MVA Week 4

Hi guys, and welcome to week 4 of the MVA.
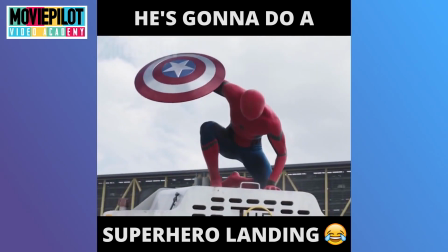3s
Last week, I showed you a few of the most common formats we use here at Movie Pilot Studios and gave you a little look behind the creative curtain.
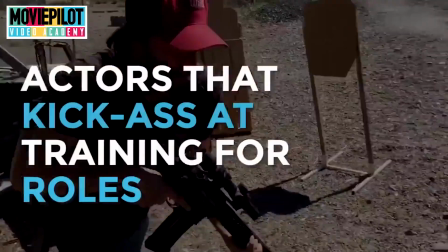10s
And I gotta say, the entries you gave in were really good. So expect to see some videos posted to our Facebook page this week. This week, I want to show you 3 more formats that we use here in the studios. These ones though require a little bit more technical know-how.
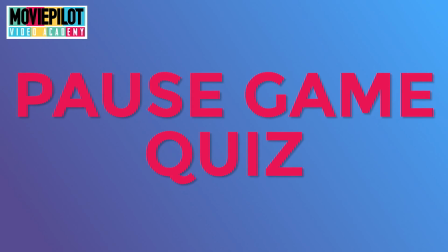24s
The first one up is a pause game quiz. This is basically a video version of our quiz articles.
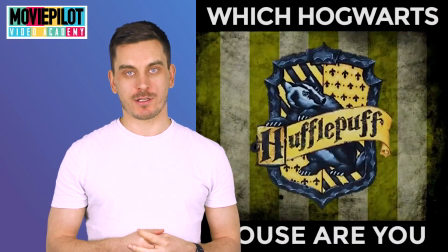31s
Want to know what Harry Potter house you should be sorted into? Or what your Walking Dead weapon of choice should be?
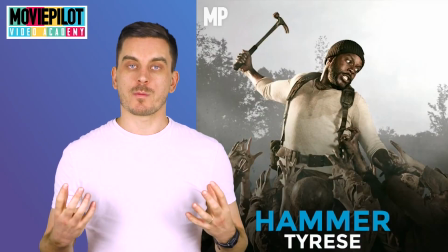37s
Hit pause on this video and find out. So, to make these, first of all, source the images you want.
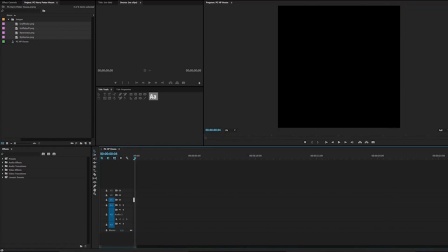42s
If you're making a Harry Potter sorting quiz, grab the 4 images for the houses, use 2 frames per image, line them up and repeat the cycle.
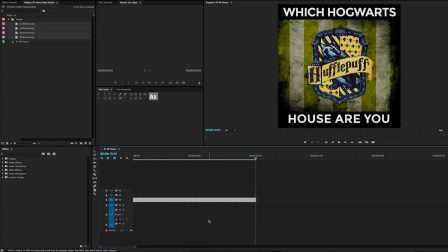51s
The key is to have the transitions between the images super fast, so it's impossible to cheat the quiz and pick the answer that you want. And much like the article versions, these quiz videos are really shareable.
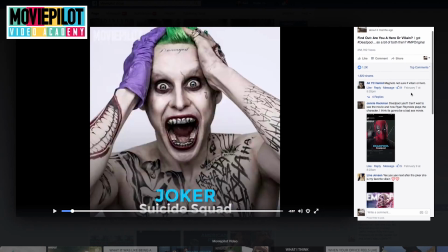63s
People are likely to share them with their friends so that they can compare results,
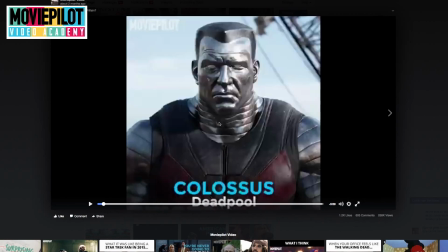67s
and also they are likely to hit pause multiple times throughout the quiz to see if they can get a different result.
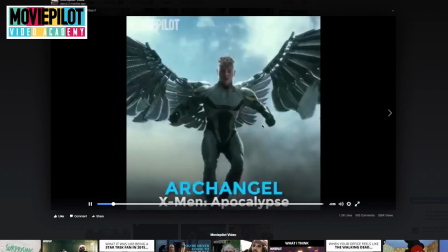73s
And as we know from earlier lessons, hitting pause and interacting with the video is great for the algorithm.
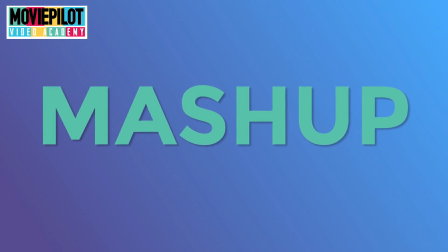78s
Number 2 is a mashup. A mashup is when you combine 2 pieces of footage that don't belong together.
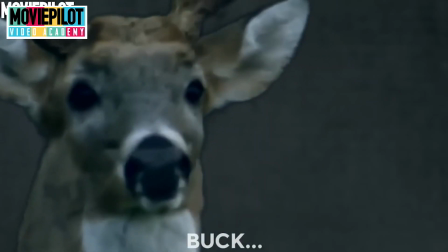85s
The easiest way to do this is to cut scenes together. Say for example you want to have the new Netflix Daredevil beat the crap out of old Ben Affleck Daredevil.
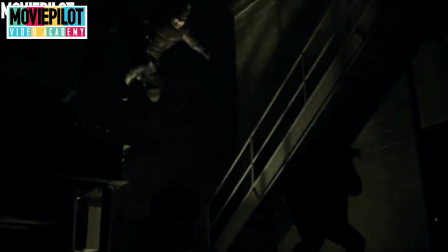94s
What you would do here is simply find footage of the new Daredevil and cut it into footage of the old Daredevil, trying to give a new narrative.
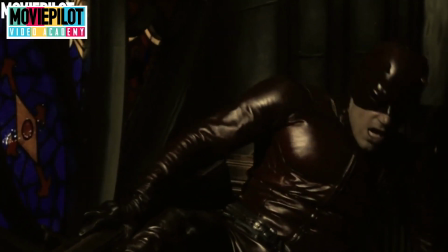102s
However, if you're comfortable using After Effects or any other effects program, you can afford to be a little bit more ambitious. A second type of mashup is called an audio-visual mashup.
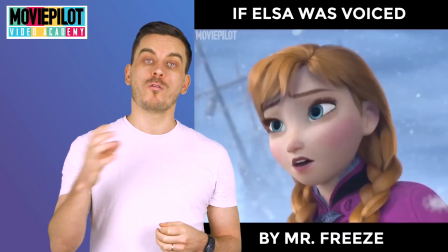112s
Here, you take audio from one piece of content and overlay it over visual footage of another piece of content.
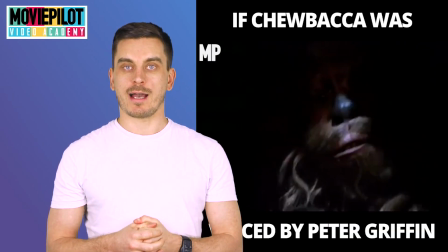119s
Our most successful example of this was when we had What If Chewbacca was voiced by Peter Griffin.
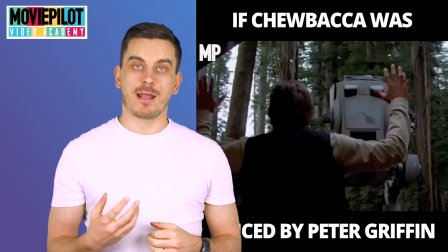125s
These work really well on Facebook, as the audio element encourages the user to turn the sound on. We all want to hear what Chewbacca sounds like with Peter Griffin's voice. And again, when you turn the sound on, the algorithm approves and gives you much love in Facebook. The third type of mashup is the most complicated. As you can see from the examples here, with Actors Who Love to Be Tickled and Ryan Gosling Eats Cake.
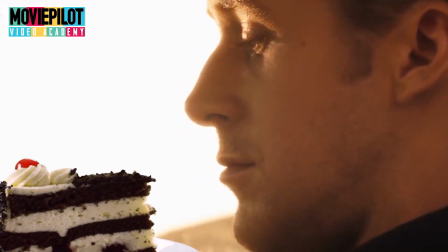147s
What we did with these 2 videos is we took green screen and a camera,
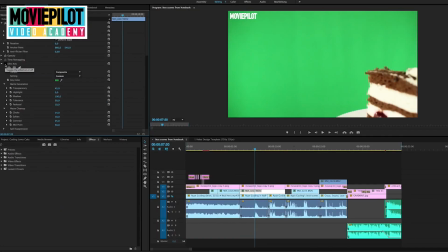151s
we filmed a tickle motion or someone with cake, keyed it out, and then added it to new footage.
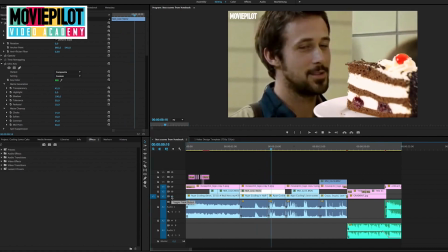156s
And the same applies for adding characters from one movie to another movie. As you can see here with Wade Wilson going crazy on Titanic,
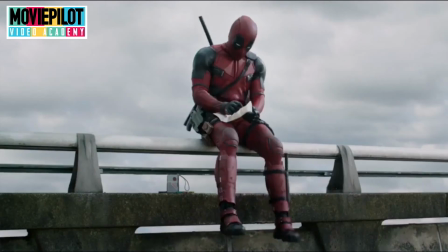165s
this process was done by keying out the Merc with a Mouth from the original trailer and then adding him to footage from the Titanic. The results are pretty good. However, whenever you use any footage from movies or TV shows, please ensure to use the highest quality footage possible. There's nothing worse than a video with low-res images, so please use HD content. And our third format for today is a how-to.
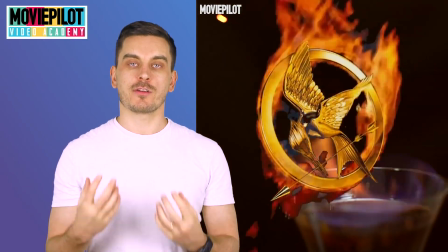191s
Like any good cooking show on television, a how-to teaches the viewer how to make or do something from their favourite movie or TV show.
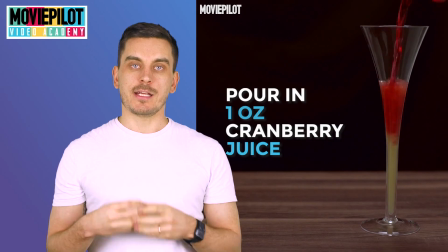200s
The most successful how-tos involve teaching the audience how to make something, but with a unique twist.
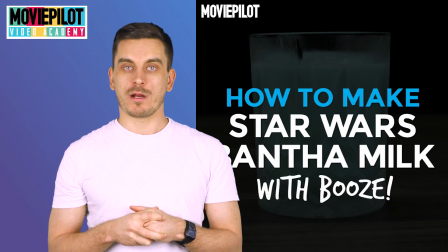205s
Our most successful one to date was this one here, where we taught the viewer how to make bantha milk from Star Wars,
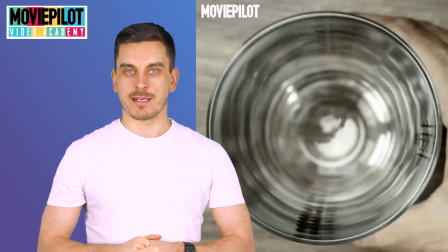211s
but with a unique twist of making it alcoholic booze.
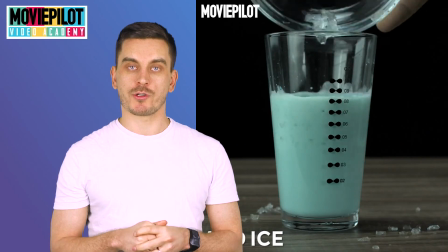215s
We filmed these using really quick, sharp cuts to keep the video short and snappy, and add instructions in the form of captions wherever possible.
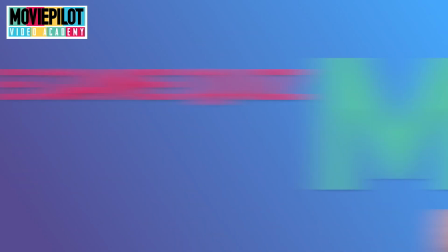223s
These are our 3 formats for this week: a pause game video, a mashup, and a how-to. What I want to see from you guys this week is some kick-ass examples of these formats. I want to see a badass pause game quiz. I want to see a really cool and bizarre and weird and unique mashup. And finally, if you get a chance, if you have the equipment, a how-to would be amazing as well. As always, the best videos will be shown on our Facebook pages. Good luck, and I'll see you all next week.